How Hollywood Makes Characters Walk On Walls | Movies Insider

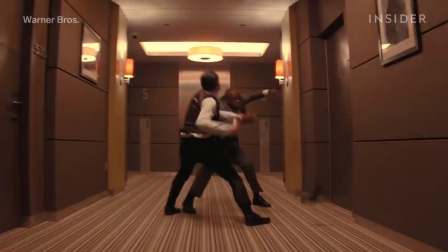[0:00]
This scene is one of the most iconic moments in Inception because the brilliantly
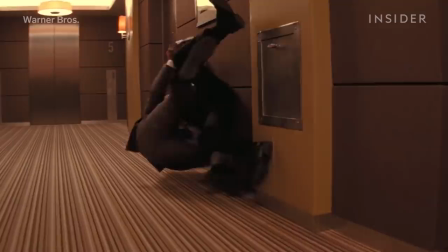[0:05]
choreographed fight happens on the walls and ceiling of a hotel hallway and room.
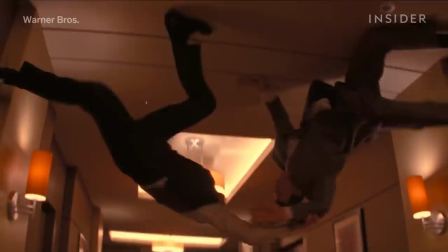[0:11]
But it's only one in a long line of these types of shots.
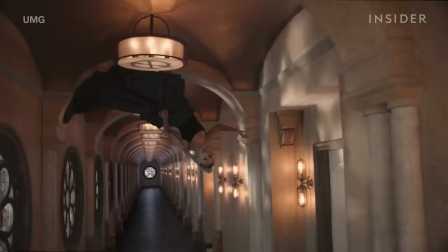[0:17]
From Royal Wedding to High School Musical 3 to Ariana Grande's high-concept music videos,
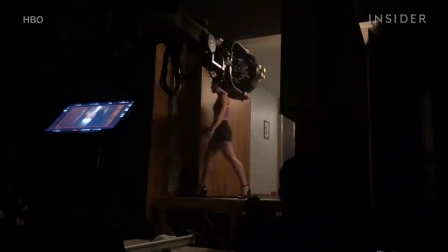[0:24]
Hollywood has been putting actors on walls for decades.
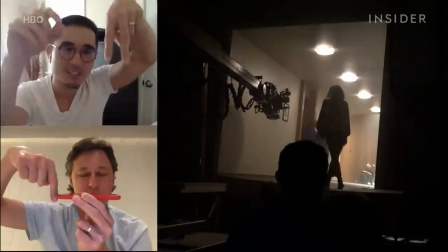[0:28]
But how do they do We talked to the team behind one of the most recent examples of this type of scene, Zendaya's trippy,
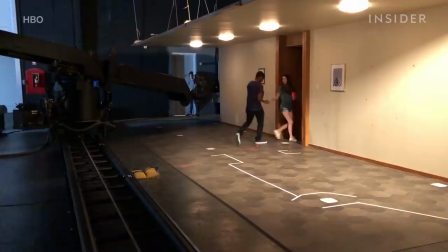[0:36]
drug-induced walk through a house party in the pilot of HBO's Euphoria to
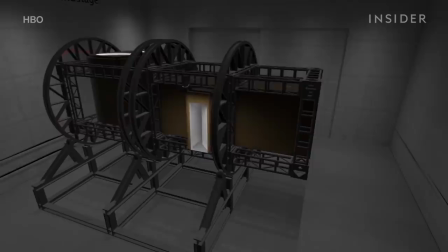[0:42]
see how these scenes are shot and how they took things a step further.
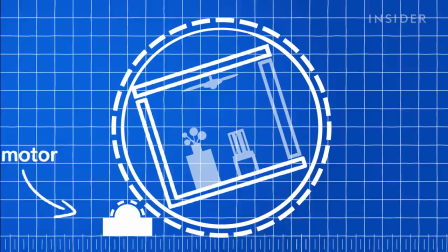[0:50]
The basic concept behind getting a character to walk on walls and ceilings is by building a motorized
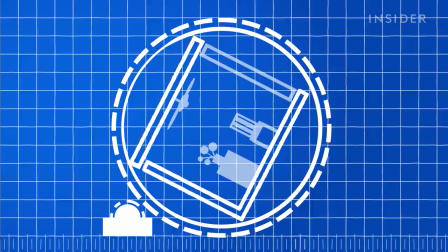[0:58]
set and having a camera fixed in place to follow the room's 360 degree movements in sync.
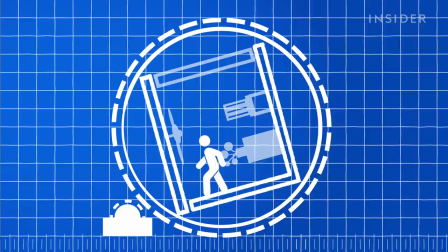[1:04]
An actor moves on the surfaces inside the set, carefully hitting their marks so they don't injure themselves.
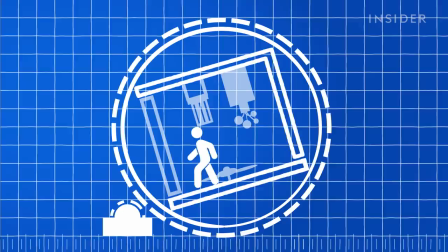[1:11]
Keep in mind that the actors are always working with gravity so their feet will be on the ground, even if the ground happens to be the ceiling.
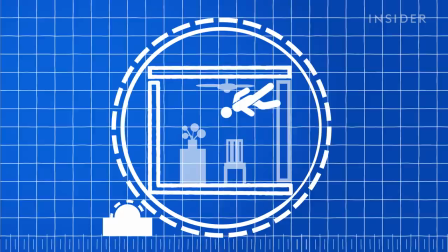[1:19]
And when the camera is fixed in one place on the rotating set, all the viewer can see is the character moving,
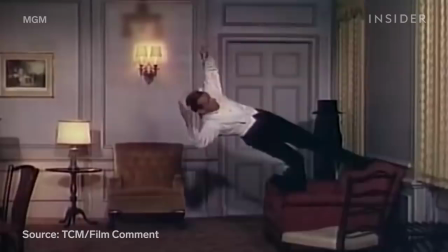[1:25]
as opposed to the entire room, which would look different if the camera were not attached.
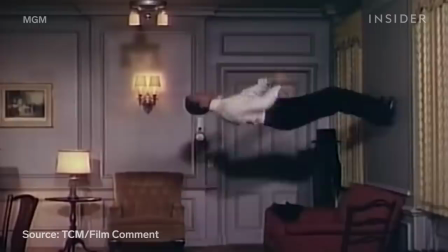[1:31]
The technique is believed to have been pioneered when Fred Astaire wanted to dance all over a room in 1951's Royal Wedding.
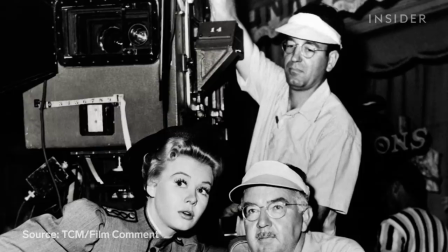[1:40]
The set was built inside of a steel rotating circular structure. Back then, to create the effect from a camera fixed in place,
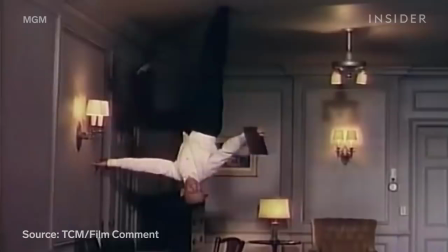[1:48]
cinematographer Robert Plank strapped himself and his camera to an ironing board at the base of the set,
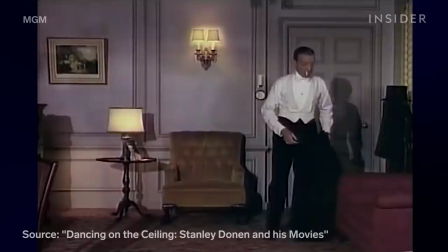[1:54]
allowing Plank to capture the exact rotating actions of the room while the actor was free to dance right side up.
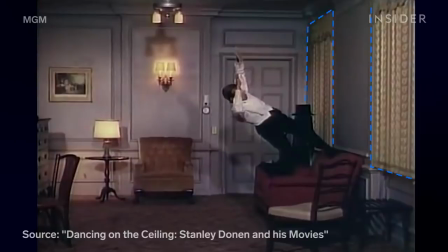[2:02]
A stairs jacket over here had to be sewn down, and these curtains were actually made out of wood to ensure that everything stayed in place.
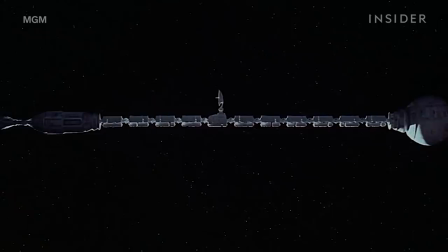[2:12]
Stanley Kubrick showed this type of setup could be used to imitate life
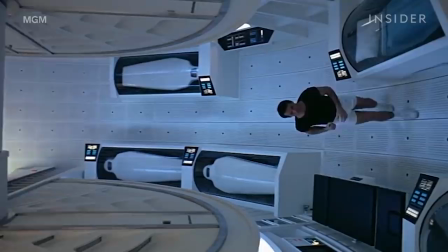[2:17]
in space in 1968's 2001 A Space Odyssey.
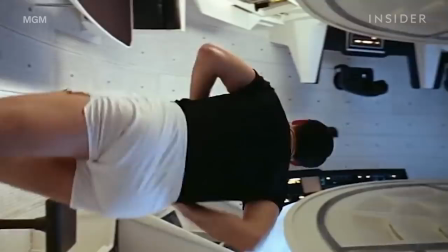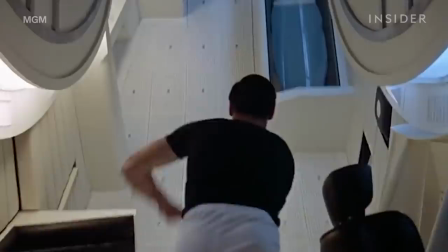[2:26]
The rotating centrifuge set allowed the audience to see the world like an astronaut living in zero gravity.
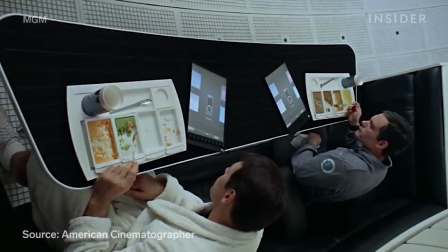[2:34]
The filmmakers were able to show somebody eating upside down simply by gluing the food to an actor's fork.
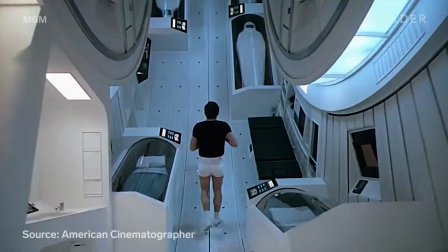[2:42]
But shooting 2001 showed how difficult it is to bring lights into a set that is in motion.
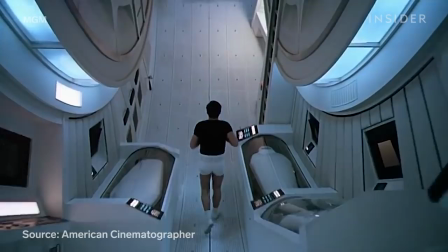[2:48]
So for the most part, all the lighting inside the centrifuge had to come from strip lights attached to it along the walls.
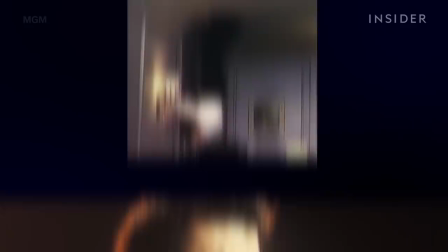[2:55]
Some hidden and some visible if the camera angle was wide enough. Now jump to 1986.
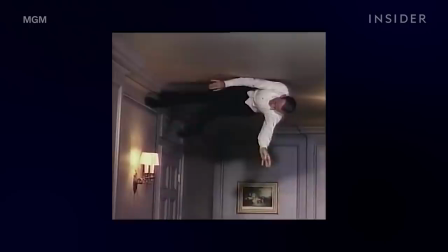[3:02]
Royal wedding director Stanley Donnan would repeat the trick he helped pioneer when he
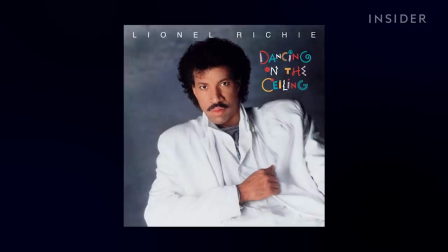[3:07]
directed the music video for Lionel Richie's aptly named Dancing on the Ceiling.
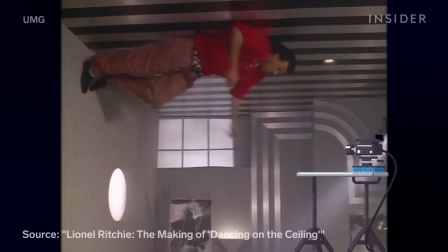[3:13]
They had a motor-powered set for Richie and a few others to dance on, and the action was captured by a remote-controlled camera, meaning the cinematographer didn't need to be harnessed into the set. The dancers were actually on a stationary set, where the floor was designed to look like a ceiling,
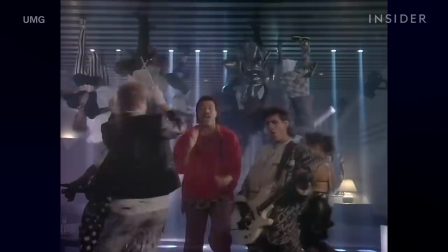[3:30]
and they flipped the camera upside down, creating the illusion that they were dancing on a real ceiling. Then, they used something that didn't exist during Fred Astaire's time,
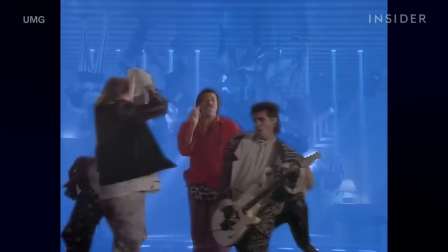[3:41]
a blue screen, to bring this together with the image of Richie and his band dancing on the floor,
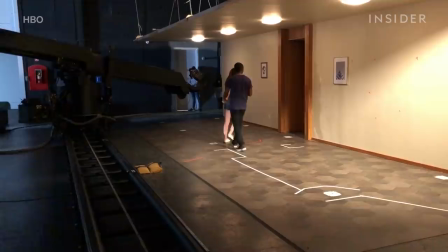[3:46]
bringing this genre of scene to a new level by showing people standing on two parts of a room at the same time.
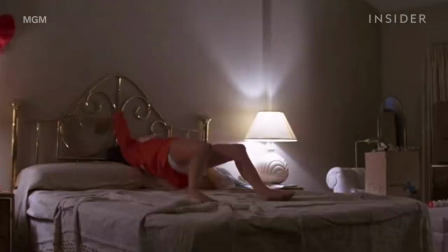[3:53]
Euphoria would find another way to do just that, but we'll get there shortly.